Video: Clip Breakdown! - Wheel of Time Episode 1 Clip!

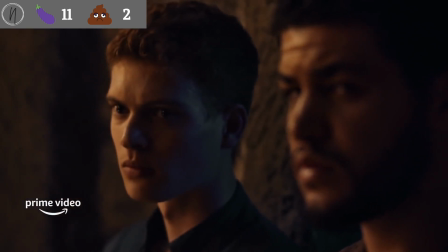8:13 We're able to see how these characters react and think without hearing them speak.
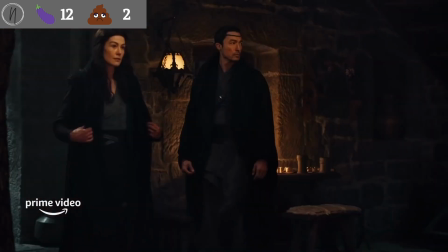8:17 We then cut back to Moiraine and Lan standing there, and we can hear a "Can I help you?" from off screen.
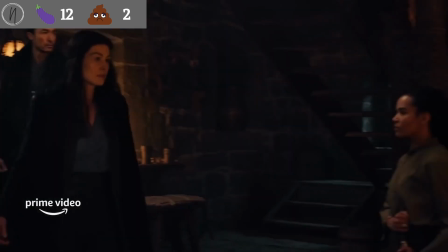8:23 You'd be forgiven for thinking that that came from Nynaeve, who's kind of right there, because I definitely did think that was her at first, but no, it is actually Bran Alvere coming from the way back of the room.
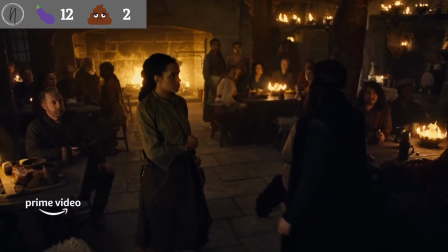8:33 However, Moiraine does walk right past Nynaeve, giving her a short glance, and OMG, the shade.
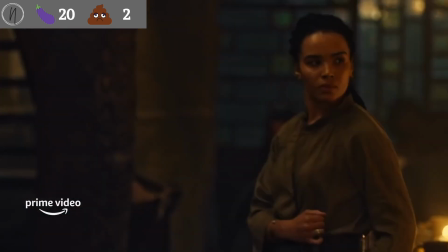8:39 They are certainly feeding Nynaeve's insecurities. Moiraine barely acknowledges her. Even though she has her hand on her knife and appears to be in charge, Moiraine casually just walks by her to Meryn.
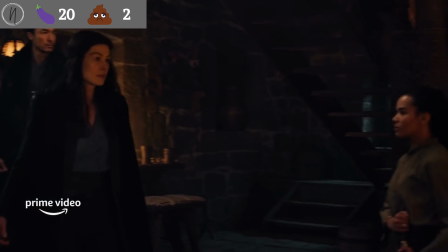8:50 This is great setup for the animosity between them, and this is the exact thing that would trigger Nynaeve's insecurities as a character. This is fantastic writing and direction in my opinion, because again, something is communicated without any words having needed said.
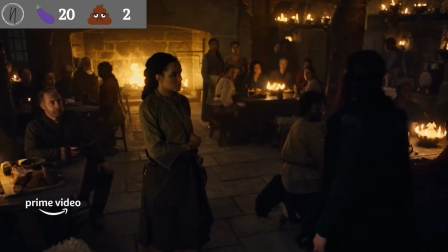9:04 Also in the background, in another blink or you miss it moment, we again see Bran Alvere and his apron.
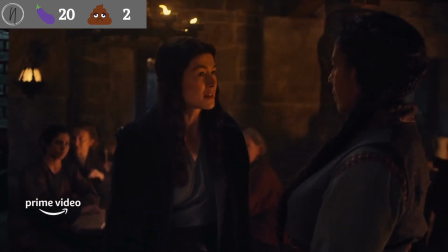9:10 At least I think so. Moiraine then asks Meryn for stables and rooms for the night and flashes her great serpent ring.
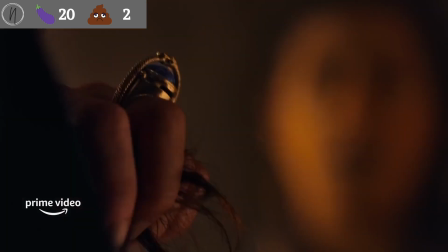9:17 This essentially confirms what we have sort of already put together, and that is that the rings will be much larger than described in the books, and they will have a stone at the center, which represents the Aja of the Aes Sedai.
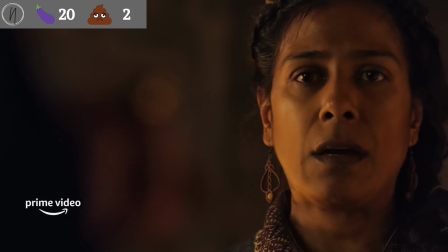9:27 Now, you can see the instant recognition on Meryn's face as she responds by referring to Moiraine in the honorary Moiraine Sedai.
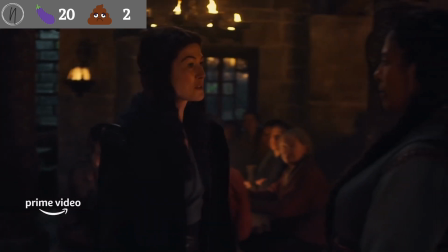9:34 Now, I'm kind of undecided on whether or not I like the fact that she knew that Moiraine was an Aes Sedai off the bat.
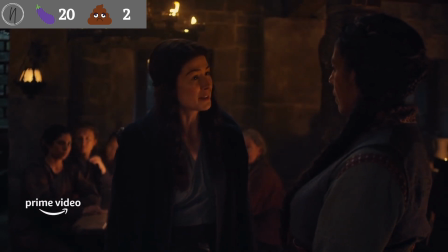9:40 On the good side, it lets them move forward with the plot faster and waste less time on the reveal later, and it actually makes a little bit more sense.
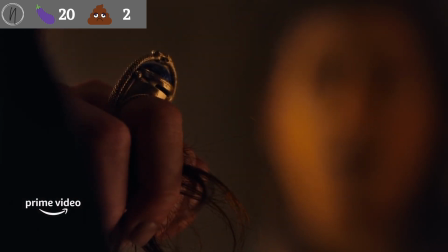9:47 The Two Rivers is the only place that we ever encounter in the books that doesn't seem to recognize an Aes Sedai ring,
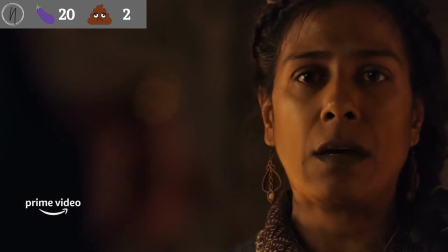9:53 and while the Two Rivers is secluded, it's not completely isolated.
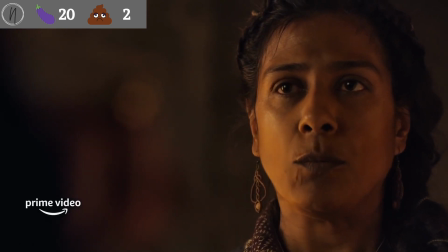9:57 People come and visit, traders come every year, people have left the village, Tar and Ferry people actually leave the village.
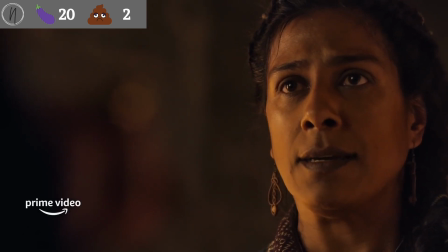10:03 It would actually be more surprising if nobody knew the symbol of the Aes Sedai here.
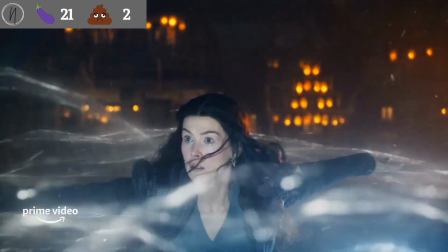10:07 On the other hand, the reveal in the books of finally when Moiraine shows that she's an Aes Sedai rather than just a lady is actually very interesting,
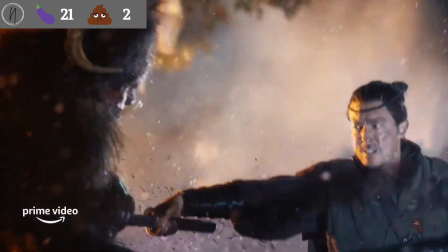10:14 and it shows us the characters gushing over her and then immediately being terrified and suspicious of her when they find out she's an Aes Sedai.
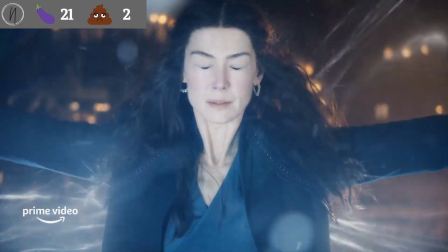10:20 I love that from the books, but nevertheless, this is a change from the books and they're going with it.
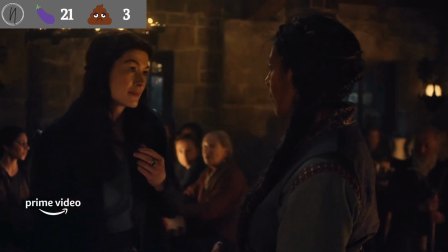10:24 Moiraine gives her the affirmative look and then bows away like, yep, you know who I am, go get to work.
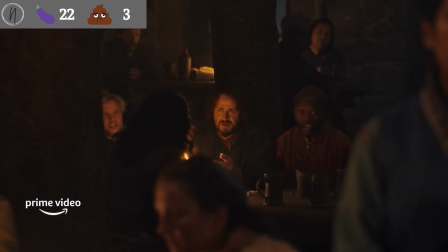10:31 We then get various shots of villagers whispering to each other,
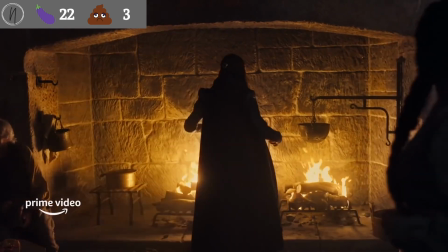10:34 undoubtedly about the fact that she's an Aes Sedai, all before we see Moiraine warming herself in front of the hearth, which looks amazing,
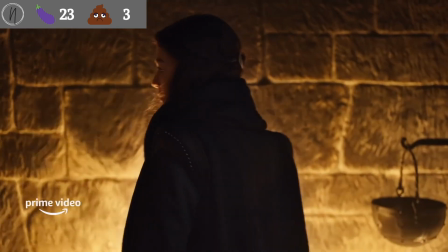10:41 by the way. There is then more suspicious whispering from villagers until Moiraine turns around and, very confident and very sure of herself,
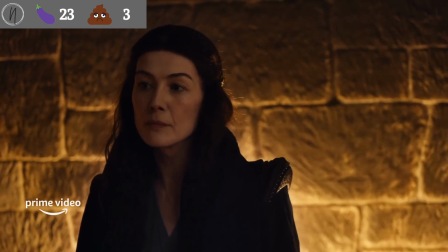10:48 just starts staring down all the main characters in the room, giving them glares like she knows what's up.
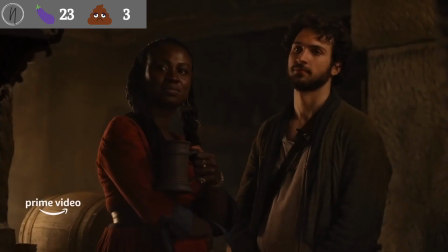10:53 She first stares at Mat, who is standing here next to Nana, Agie, and Padu. Hopefully didn't butcher that, who is rumored to be a part of the cast, and this shot actually confirms it. She was rumored to be playing a character named Danya, and here she seems to be having a good old chat with Mat. Interesting that this is the only time you see Mat on screen in this clip, though.
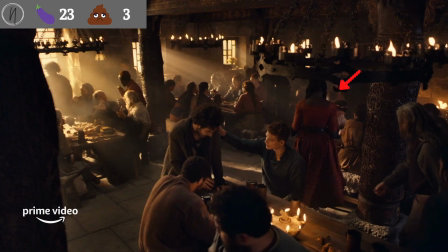11:12 We actually also saw Danya in the trailer right here wearing the same red dress, and I'll explain the timeline here in a minute.
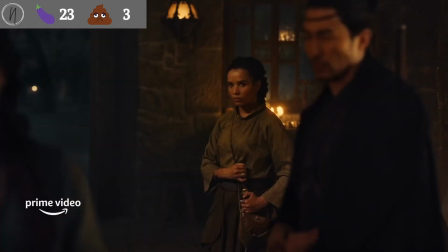11:18 We then cut back to Nynaeve giving Moiraine the death stare from behind Lan. The door is still open, by the way.
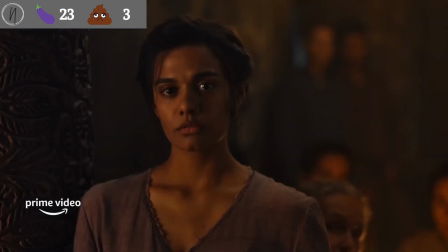11:24 Moiraine clearly expects someone else to come and close it, even though she was the last one in. We then go to Egwene, and again, she looks interested, not tense like the other characters are.
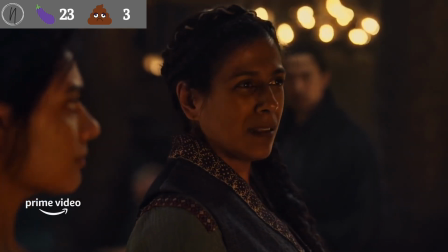11:33 Perrin and Rand are very tense, and you can see them right here. And then we go to Meryn as she gives a very slight look to Egwene before leading Moiraine off the screen.
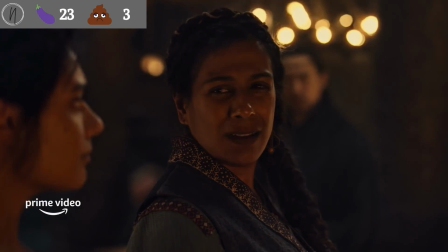11:41 Now, I've seen some speculation that this is because Meryn is speculating that maybe Moiraine is here to take Egwene.
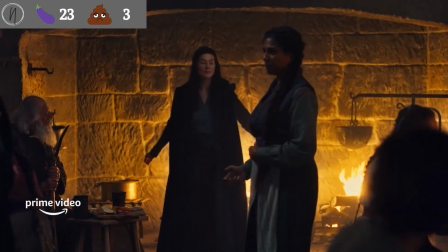11:47 I'm not sure that that's the case, but that look does say something. Now, as they walk off, you can see Senbui right here and then Tam holding his pipe as they walk past. And that's it for the clip. So now that we've gotten through it, let's address a few things. First, let's talk about those continuity errors earlier. What a continuity error is that as a shot, a character is in a particular place, and then the next shot, they're somewhere else. Those things can throw you off without you even realizing it, and that happens actually a lot in this clip. It's also not great cinematography, so there's two possible reasons for this. One, it's a mistake.